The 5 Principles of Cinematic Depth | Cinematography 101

Hi, I'm Valentina Vee from the A-Team, and welcome to 4-Minute Film School. Today we're talking about how to create cinematic depth with lighting. Let's go. Today we have Alissa Rooney joining me. Hey, Alissa. Hey, how's it going? Good. Thank you for being here today. Tell the people a little bit about what you do, who you are. Yeah, so I am a full-time freelance cinematographer.
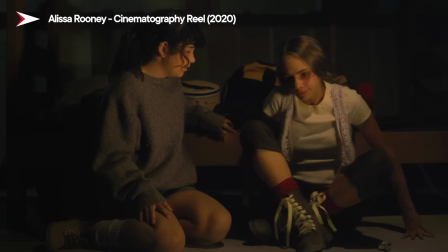0:29 I shoot commercials, documentaries, narrative, you name it. And for that, you have to have a pretty diverse set of skills, but I feel like when it comes to cinematography,
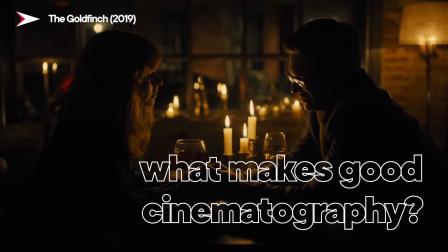0:38 there are some things that are just standard across everything, and one of those is depth. So Alissa, can you tell me a little bit about the setup for this particular shot?
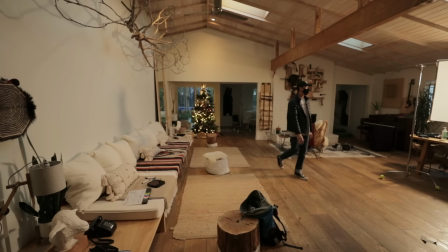0:49 Yeah, so basically we rented a house out in Burbank, and I decided that I wanted to do a little interview setup.
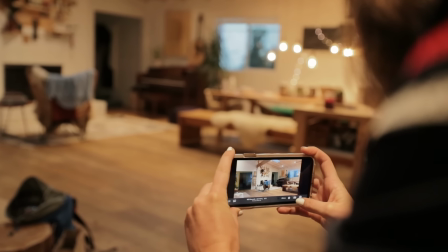0:56 In terms of this particular location, it was a very bohemian look.
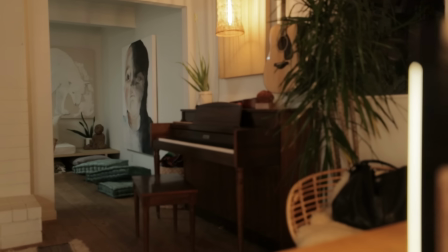1:00 And when you walk into a practical location like this, what are some things that you look at in terms of how to compose your subject?
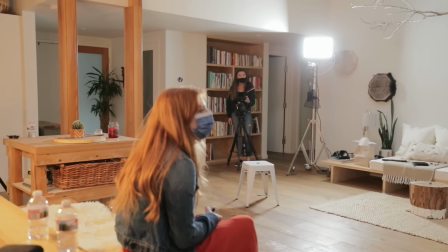1:09 I'm looking for depth. We're looking to get depth through the separation, like looking into different rooms. I'm looking for potential highlights in my frame, so whether or not there's going to be windows in it,
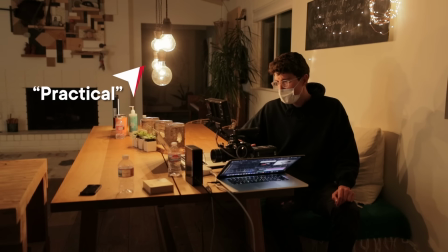1:21 or like lamps, or any type of like practical lighting. You know, I can use basically what the location already has to offer. As far as what the subject was wearing, did you have any considerations for what her wardrobe would be like?
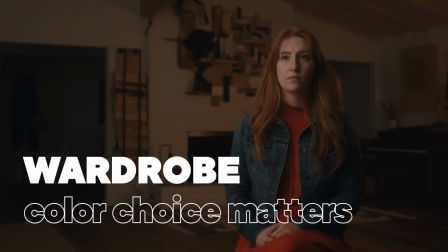1:34 Yeah, in terms of wardrobe, I definitely wanted the subject to be in a color that popped.
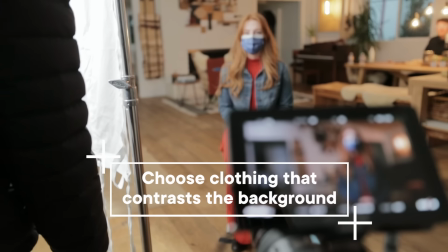1:39 You know, choosing something where the subject is really going to stand out, apart from maybe like the white walls and the wood tones.
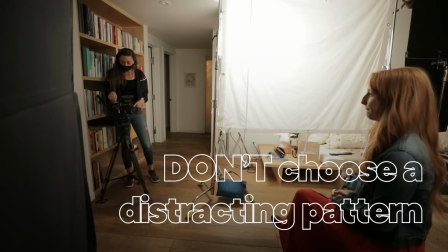1:46 And also choosing something, you know, obviously that wasn't a distracting pattern or anything,
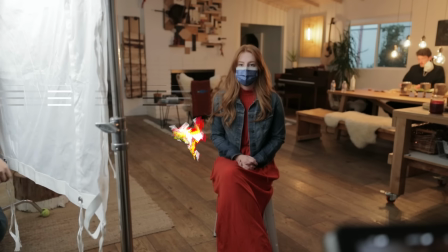1:50 but was still textured and kind of allowed us to see some of the texture in the clothing and stuff.
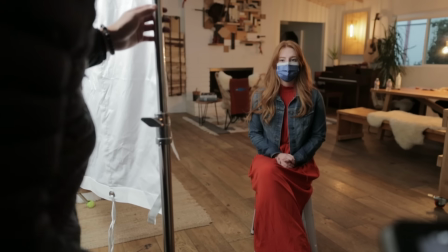1:55 Yeah, I think that wardrobe is incredibly important and maybe overlooked. It's good to have your subject bring several options.
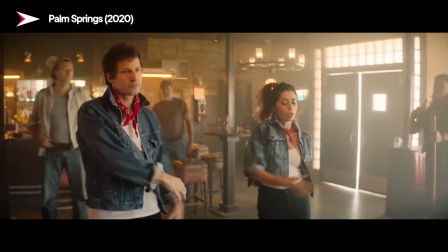2:02 You always want to make sure that it's complementing, you know, the color palette of whatever you're going for. Let's talk about the lighting.
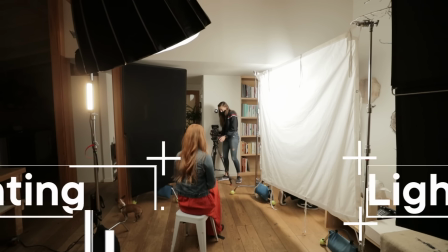2:08 What is the first light that you set? Yeah, so the first light that we set when we got there was our key light.
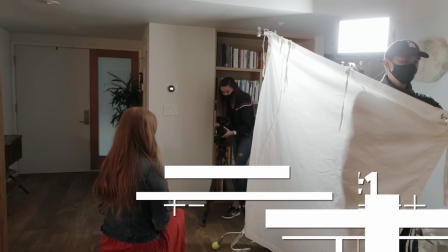2:14 We used a Nova with a softbox on it, and then went with a double diffusion by placing a 6x magic cloth in front of that.
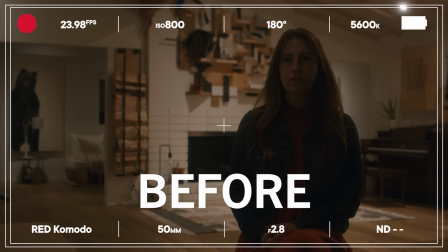2:22 And we set it to 4300 just to get a nice even balance between obviously 56 and 32.
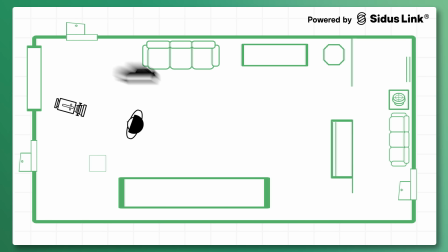2:28 And the Nova's already a pretty soft panel. What was the reason for shooting it through magic cloth?
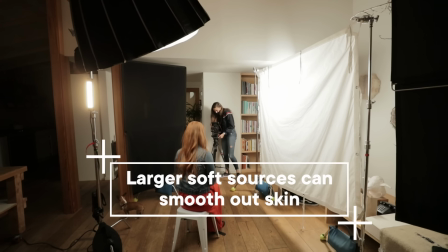2:34 It's important to me to have a larger diffusion in front of my key, especially in interviews,
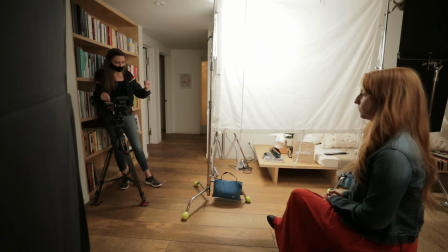2:40 just to get a nice soft light on the subject's face, and also just to get a nice wrap around the face with a little bit of fall off.
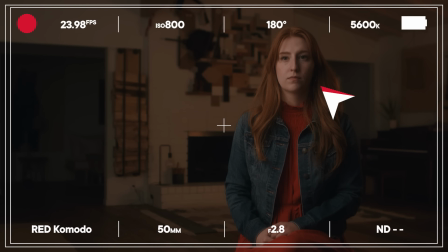2:47 Talking about the light wrap around the face, I see that you also included a floppy on the other side.
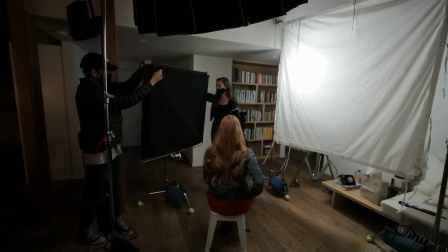2:53 Yeah, we used a floppy on the opposite side for negative fill, just to kind of create a little bit more of a moody image
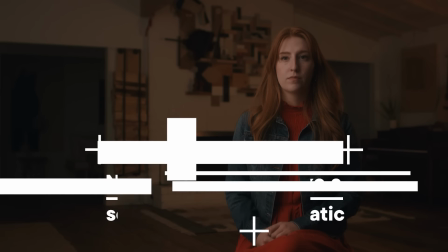3:00 by kind of getting the floppy as close to the subject's face to try to help shape her face and really complement that nice soft key.
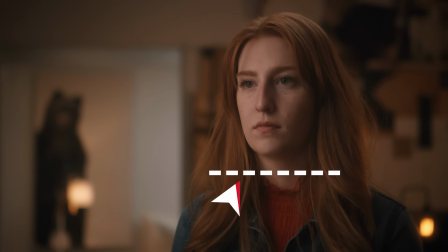3:08 And I also noticed that having that fall off on the face accentuates what's going on in the background,
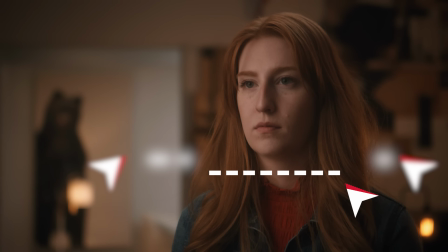3:14 because you want to have that full tonal range. When talking about tonal range, what do we mean?
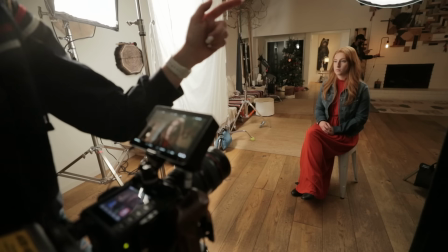3:20 I think when it comes to lighting a specific image, being able to capture the broad range of highlights and shadows,
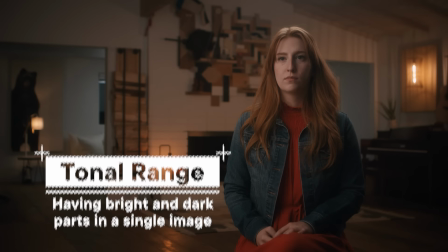3:27 and I think it just ends up forming a well-rounded image that is really pleasing to the eye. We attempted to kind of create that full range by placing a few practicals in the frame to give us really nice highlights that draw the eye,
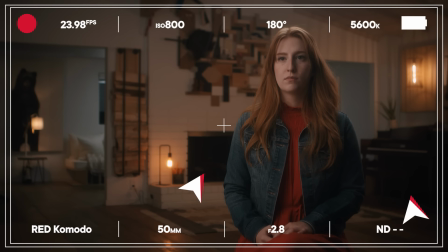3:40 and also not being afraid to let other areas go into shadow. I also noticed that you had a hair light going on.
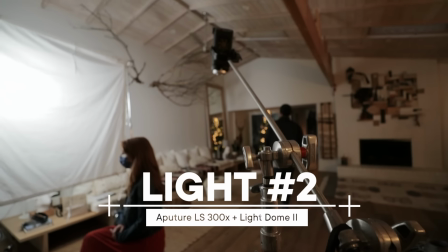3:48 What was that situation? Yeah, so the hair light was a 300X with a light dome on it.
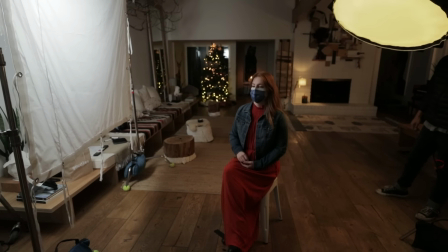3:55 I specifically went with a light dome just so we could almost make it a little bit more toppy on the subject,
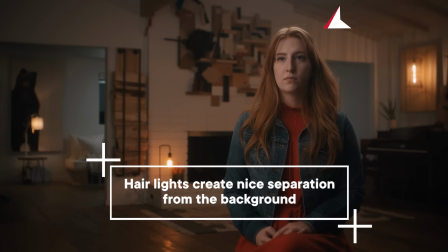4:00 kind of to bring out the depth in the room and the character by kind of giving the subject a little bit more shape from above.
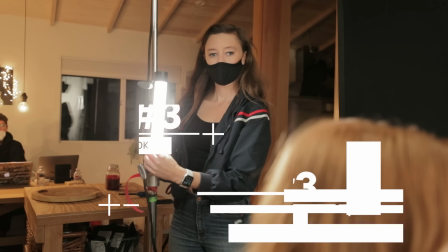4:07 And then we basically added one more small 1-foot bicolor quasar right next to the subject,
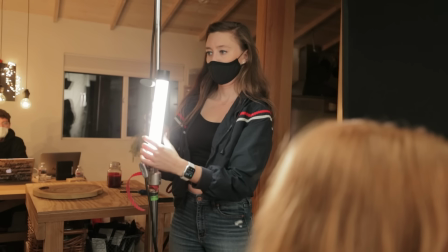4:14 just to kind of bring out the side of her face a little bit more as a little bit of an edge light.
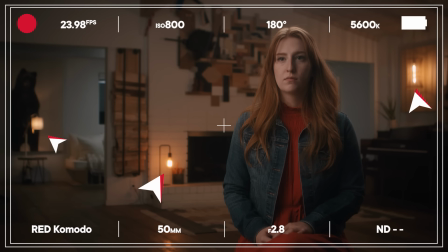4:19 We talked a little bit about those practicals. Those were already at the location, right?
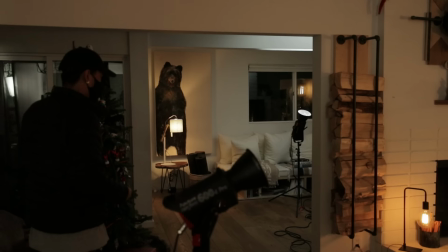4:25 Yeah, the practicals were in the location.
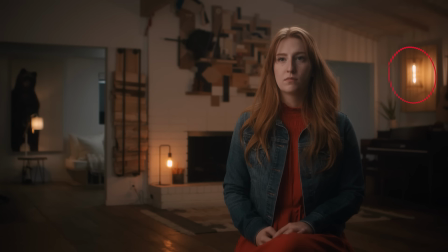4:27 The one on the very right of the frame was hanging from the ceiling, and was kind of one of the reasons I actually chose this composition, just because I felt like it was incandescent,
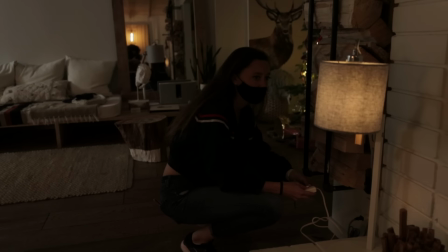4:36 it was already gorgeous. But I did decide to go kind of like look around the house and see what other practicals were available,
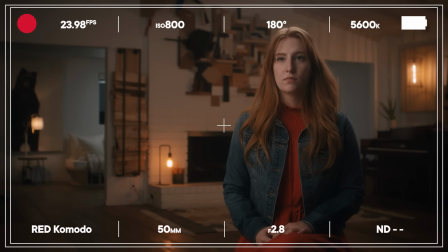4:42 and basically placed them in areas that I thought would really balance out the frame.
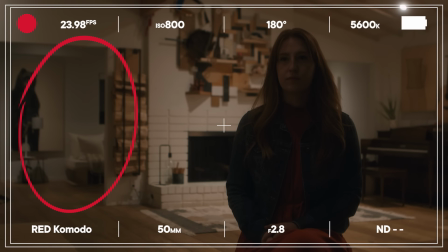4:46 That back room was a little bit dark, so you added a light into it, correct?
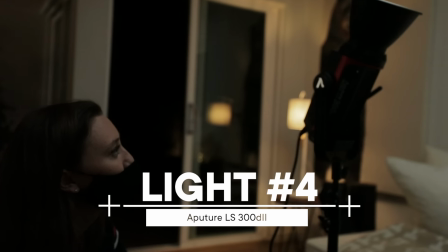4:51 Yeah, so we ended up placing a 300D in the back room, bounced off the ceiling at 5600,
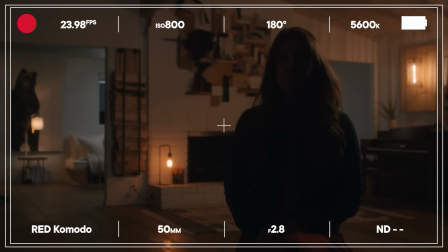4:58 basically just to bring up the ambience in the back and also to add to the color contrast of the room.
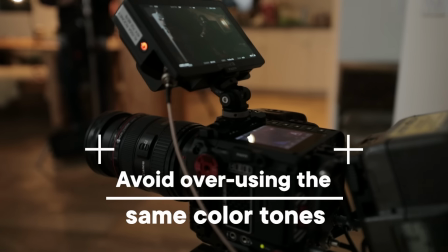5:04 I felt like the overall image was really warm, with obviously what the subject was wearing, the wood tones in the room.
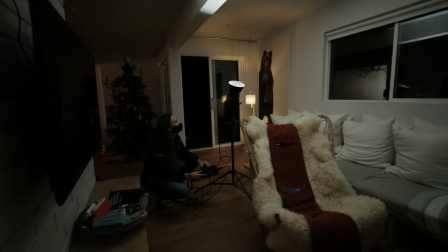5:12 So I definitely wanted to include a cooler light in the background just to be able to add to that separation.
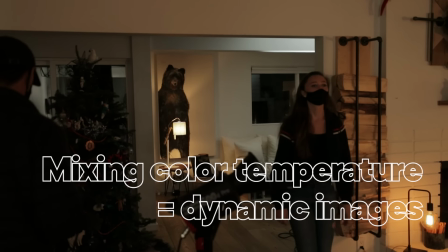5:18 We did include a little bit of an accent light on the piano.
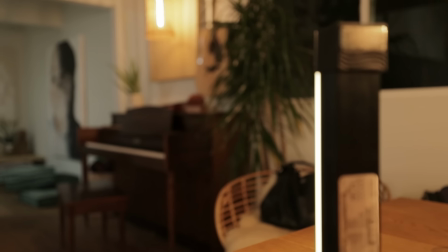5:21 I brought in a 1-foot quasar and just put it on 32 just to bring out the shadows of the piano just ever so slightly, very subtle. Let's look at all of that put together.
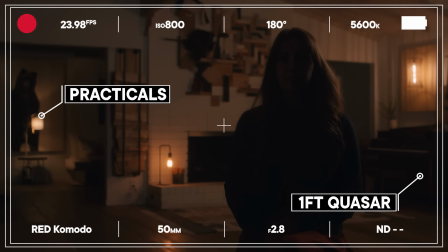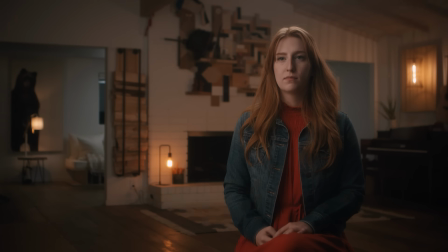Thank you for watching this video. If you enjoyed it, please give it a thumbs up and subscribe to our channel. Leave a comment below about who you would want to interview, alive or dead.
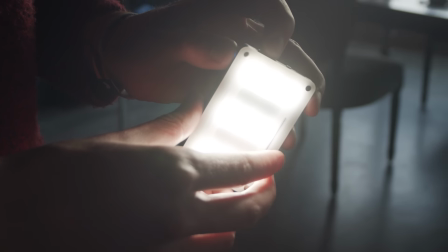5:54 I want to know, for a chance to win an Aputure M9 light. A big thanks to Alissa for being our instructor for this video. If you want to follow her or me, our social media links are down below. Until next time, happy shooting.